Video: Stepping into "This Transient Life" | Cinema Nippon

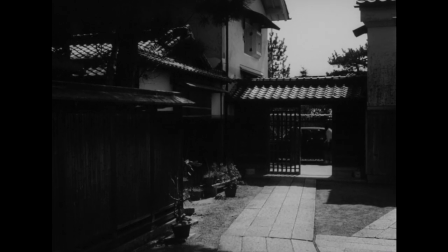16:48 Akiyoji Soji tends throughout the film to use lengthy tracking shots and an abundance of Dutch angles.
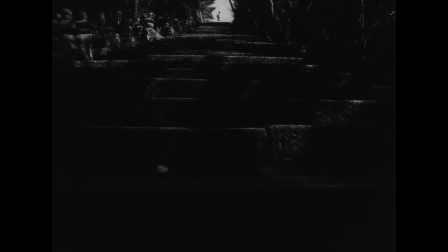16:55 The film itself is shot in black and white, which could be due to the film's budget,
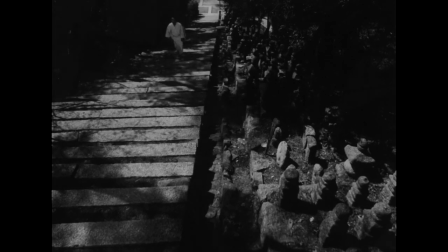16:59 given that it was an independent project in an era of Japanese film where this market was just emerging,
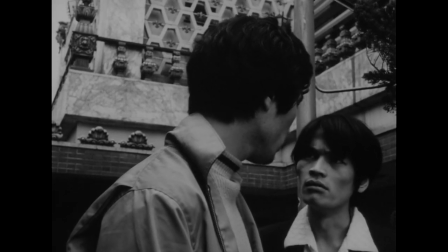17:04 or it could be Jisoji intending to show us the moral ambiguity of the actions on screen.
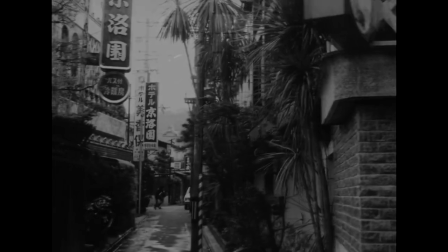17:10 The extremes are black and white, but everything that occurs in between are innumerable shades of gray, which is where the story itself occurs.
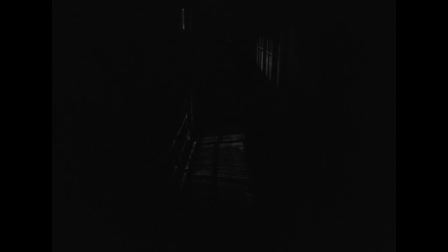17:19 For the most part, this transient life has a remarkable lack of dialogue, with a ton of minimal music played over otherwise silent scenes.
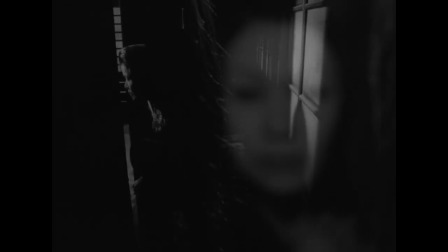17:28 Rather than having everything spelled out through verbal interactions,
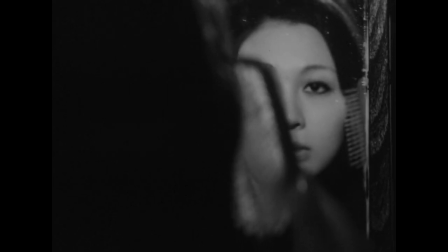17:32 we are delivered the emotional narrative of the film through facial expressions and insinuated meaning through framing.
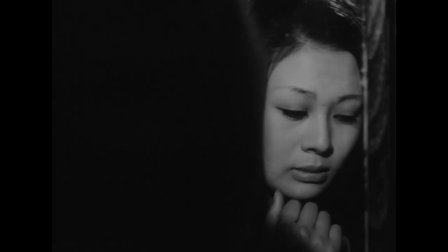17:38 From time to time we are subject to the stark juxtaposition of temple life and modern life.
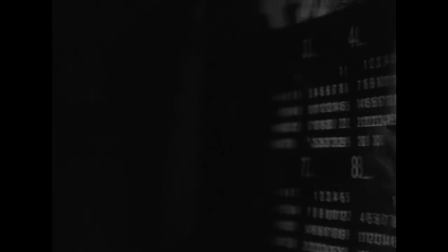17:43 The family's estate has clearly been in the possession of their peoples for generations, as shown by the aged style and grandeur of the house in which they live.
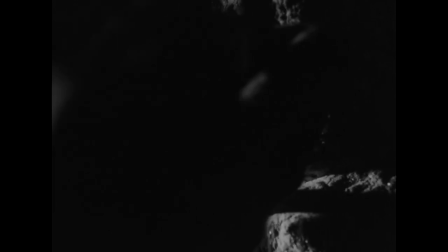17:52 Presenting most of the film here effectively distances the viewer from the subject,
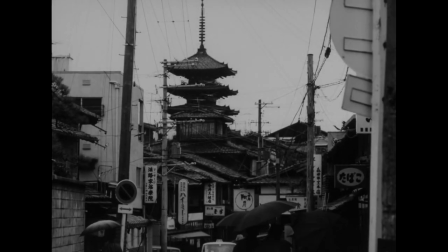17:56 implying that what we're observing is in the past, only to subversively remind us that this is our own world.
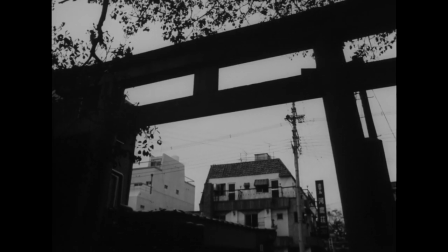18:02 We're looking at a pocket of society which coexists with all the modern industrial, economic, and social issues of 1970s Japan."
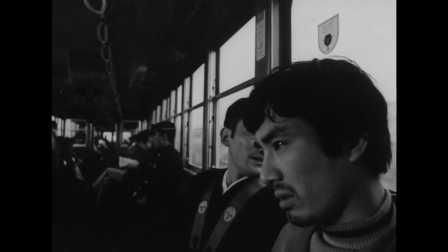18:10 Though this particular visual quirk might not reappear within later films in the trilogy, we believe that it embodies the issue at work within Masao's worldview.
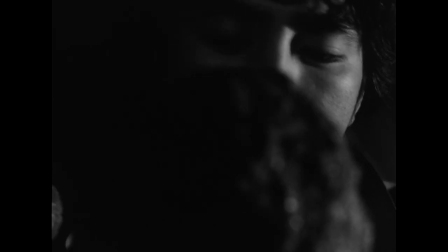18:20 He is the product of a privileged group, a wealthy family surviving the only way they know how into modern times.
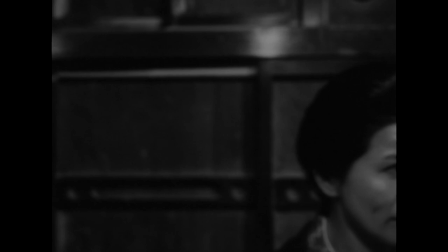18:27 He has little interest in anyone or anything outside of their insulated world.
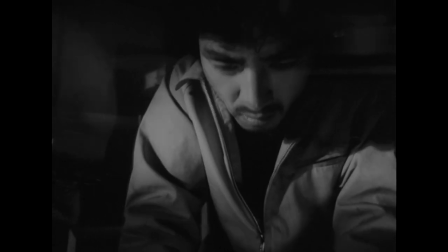18:33 He has nothing to do but to pursue his own interests, and he has no reason to do otherwise.
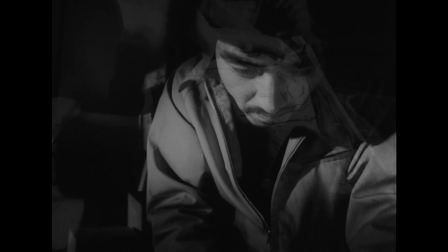18:39 This is all presented before the backdrop of faith and modernity,
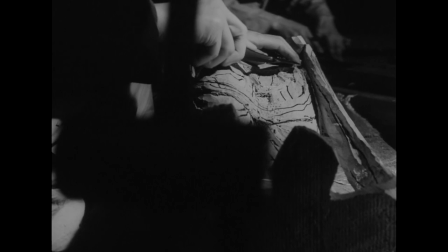18:43 two commonalities that would reappear in both follow-up films within Akiyo Jisouji's Buddhist trilogy.
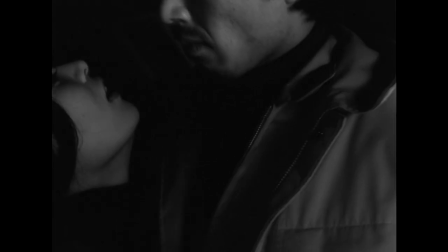18:50 Despite the darkness of this chapter in Jisouji's first major solo outing as a director,
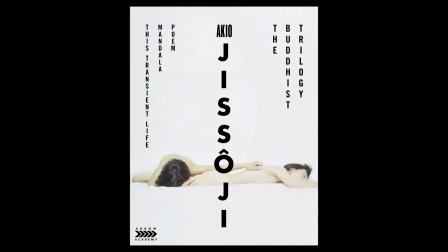18:55 It may surprise you to learn that this would not be the bleakest of the three films. If you haven't already, be sure to take a look at the Buddhist trilogy before next month. Come October, we'll be looking at the second film, Mandala, released one year after This Transient Life,
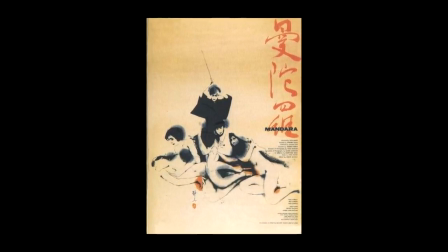19:10 which may legitimately have been one of the most awkward watches that we've had yet on this channel.
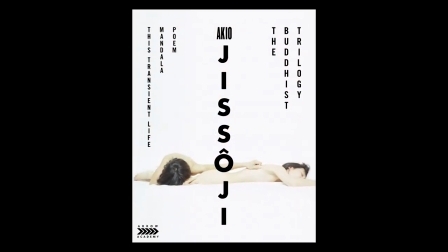19:15 Be sure to tune in then and let us know what you think of these three films in the comments below.